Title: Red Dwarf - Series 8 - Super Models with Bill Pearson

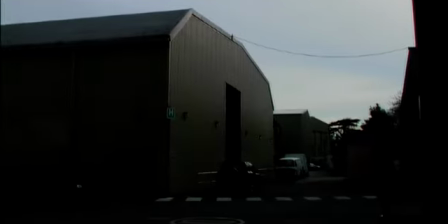(0:02)
In December 1990, Red Dwarf came to Shepperton Studios.
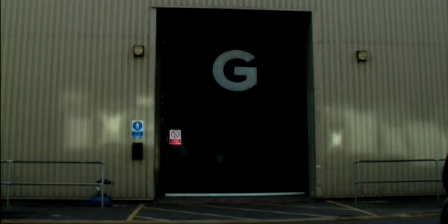(0:07)
On G Stage, in front of a live audience, Series 4 was performed and recorded.
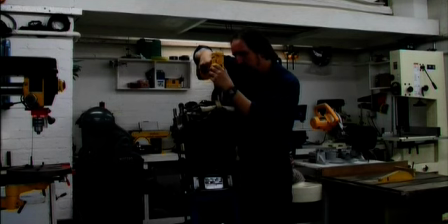(0:15)
So began my involvement with the show, starting with props and set dressing, to eventually building miniatures for Series 8.
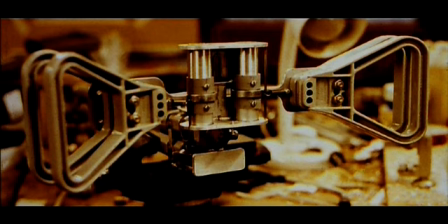(0:24)
First up were the Starbug controls. Ed Bythe, the director,
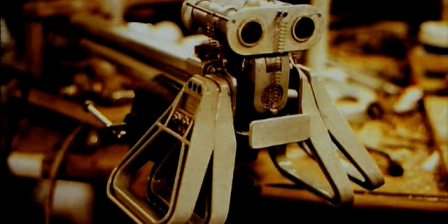(0:28)
wanted these to be centrally mounted onto an arm which could be swung between the seats to whoever was piloting. I put it together on set, and immediately Craig broke it.
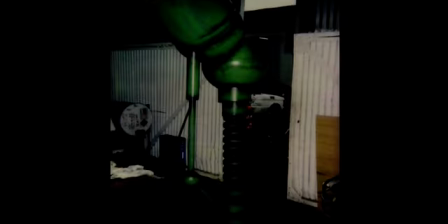(0:42)
This 9-foot-tall landing leg was used as a foreground piece to establish where Lister was standing outside Starbug. 2 hours later, it was dumped into a studio skip.
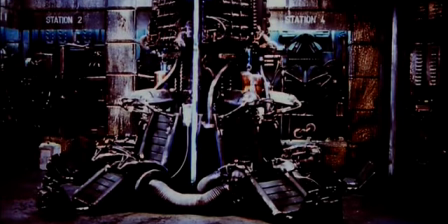(0:55)
Talking of which, that's where we found much of our set dressing. Ridley Scott had directed a science fiction themed commercial in Shepperton just weeks before we detailed this set.
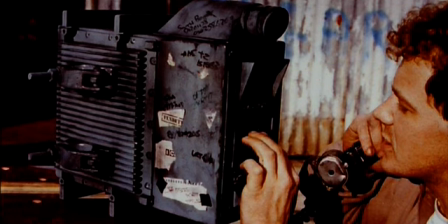(1:07)
Enough said. The same episode, Back to Reality, used this phone, previously built for the movie Hardware, as a background prop in the scene where the team's true identities are revealed,
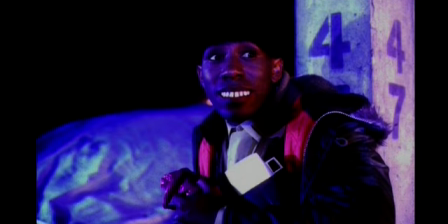(1:21)
including the famous Dwayne Dibley's first appearance.
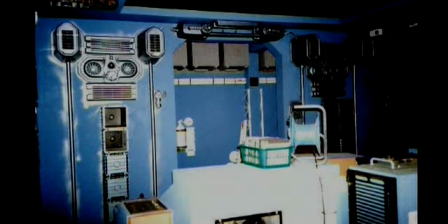(1:27)
Blue Midget's interior for Series 8 was dressed with kitchen drainage trays and plastic buckets. Main structures are normally fabricated in wood, painted, then some edges are picked out in silver to simulate the wear and tear of metal.
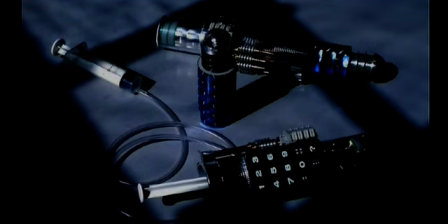(1:47)
The time wand was rigged to move up and down by employing syringes and rubber tube, which were very effective but eventually not used.
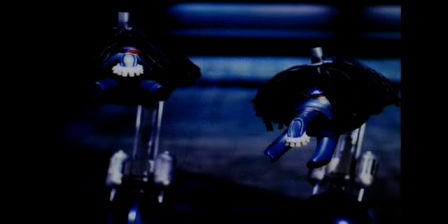(1:58)
The original scutters, to my knowledge, had been engineered from scratch,
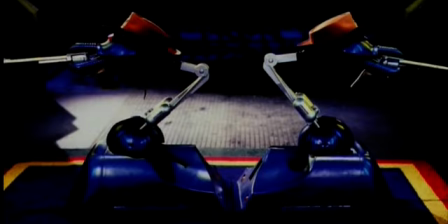(2:04)
but on Series 8 there wasn't the time, or more importantly the money available,
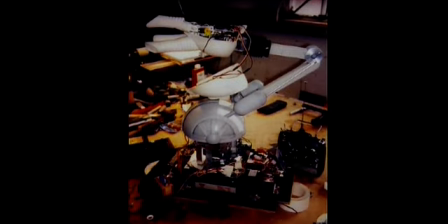(2:08)
so the chassis were built using radio-controlled toy cars,
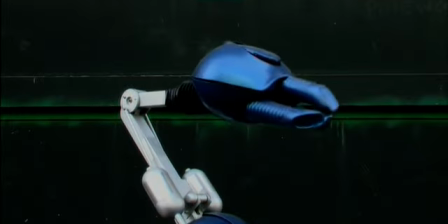(2:12)
and the neck movement was achieved with rechargeable electric screwdrivers.
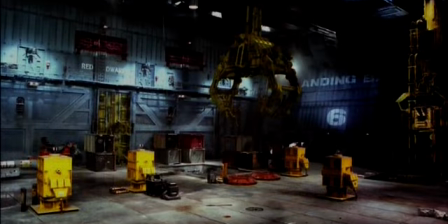(2:19)
The landing bay was where the opening scene and also Cat's dance sequence took place.
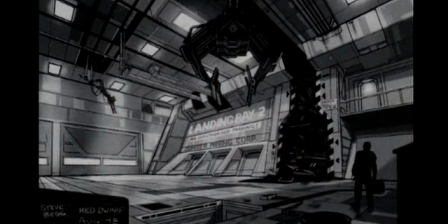(2:25)
Steve Begg, who directed the Starbug crash, produced one concept drawing and we built to that.
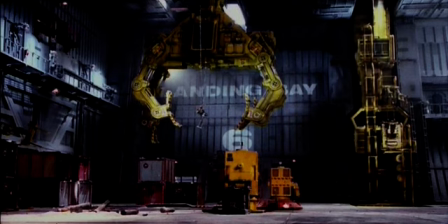(2:31)
The set was constructed in wood and clad and detailed in plastic.
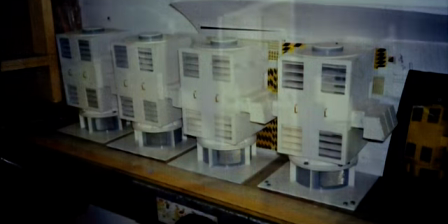(2:38)
The actors had been shot on location next to large power units, so we had to match them in miniature.
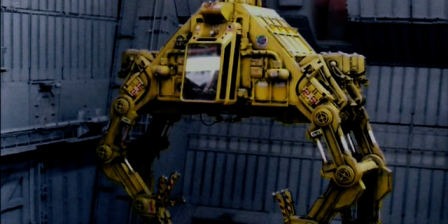(2:46)
Pictured here is the grabber, as we called it. It was put together by Steve Howarth.
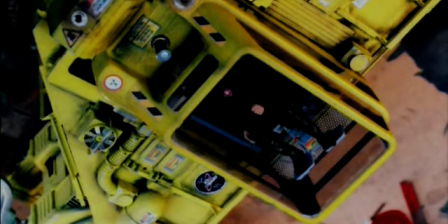(2:52)
Originally it was to be unmanned, but we later decided a figure would help to establish the scale and size of the bay.
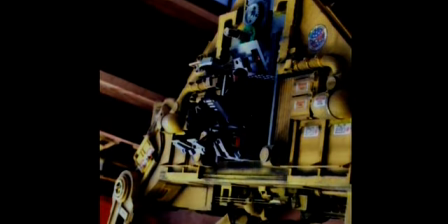(2:59)
A rotating light and fibre optics were also added. There were 3 Starbug heads vacuum formed by Chris Trice.
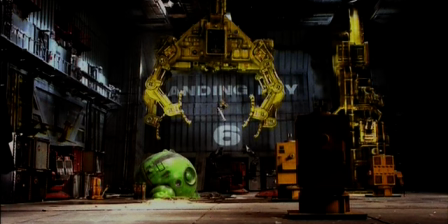(3:08)
One was Hero, one was backup for this, and the other was cut up as wreckage.
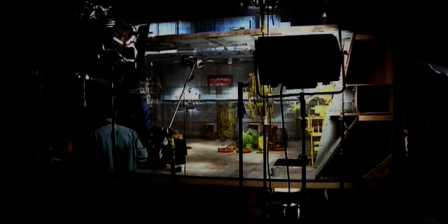(3:17)
When it crashed through the containers in bay, it was handomatically launched. In other words, Steve Begg threw it.
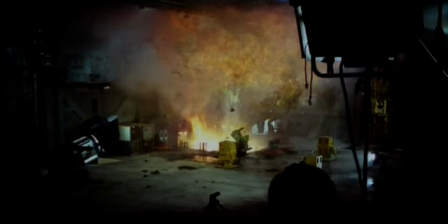(3:25)
We use rubber dust in the explosions, as it gives nice fireballs.
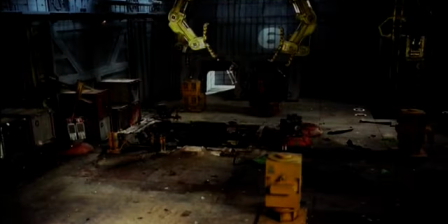(3:30)
Also, after each take, you just hoover up the burnt powder residue and go again.
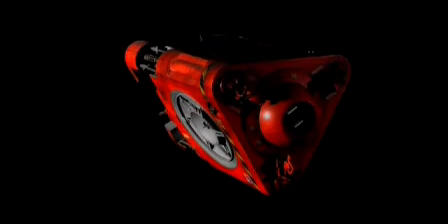(3:37)
The last model I built on Red Dwarf was the escape pod. Designer Mel Bibby said no money was left in the budget, so I agreed on a good bottle of red wine instead.
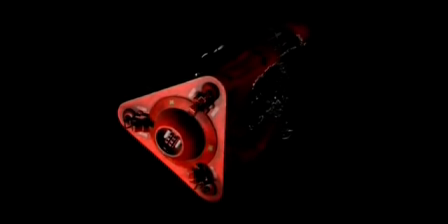(3:50)
The craft had to appear complete and then be seen partially devoured by a metal-eating virus.
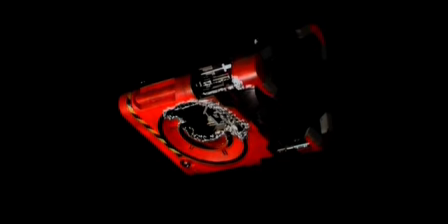(3:57)
I designed it as a 3-sided shape and worked one face with wreckage, superglue and silver paint.
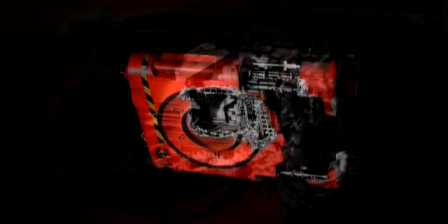(4:05)
Then on film, we dissolved between our hero and damaged parts to achieve the effect.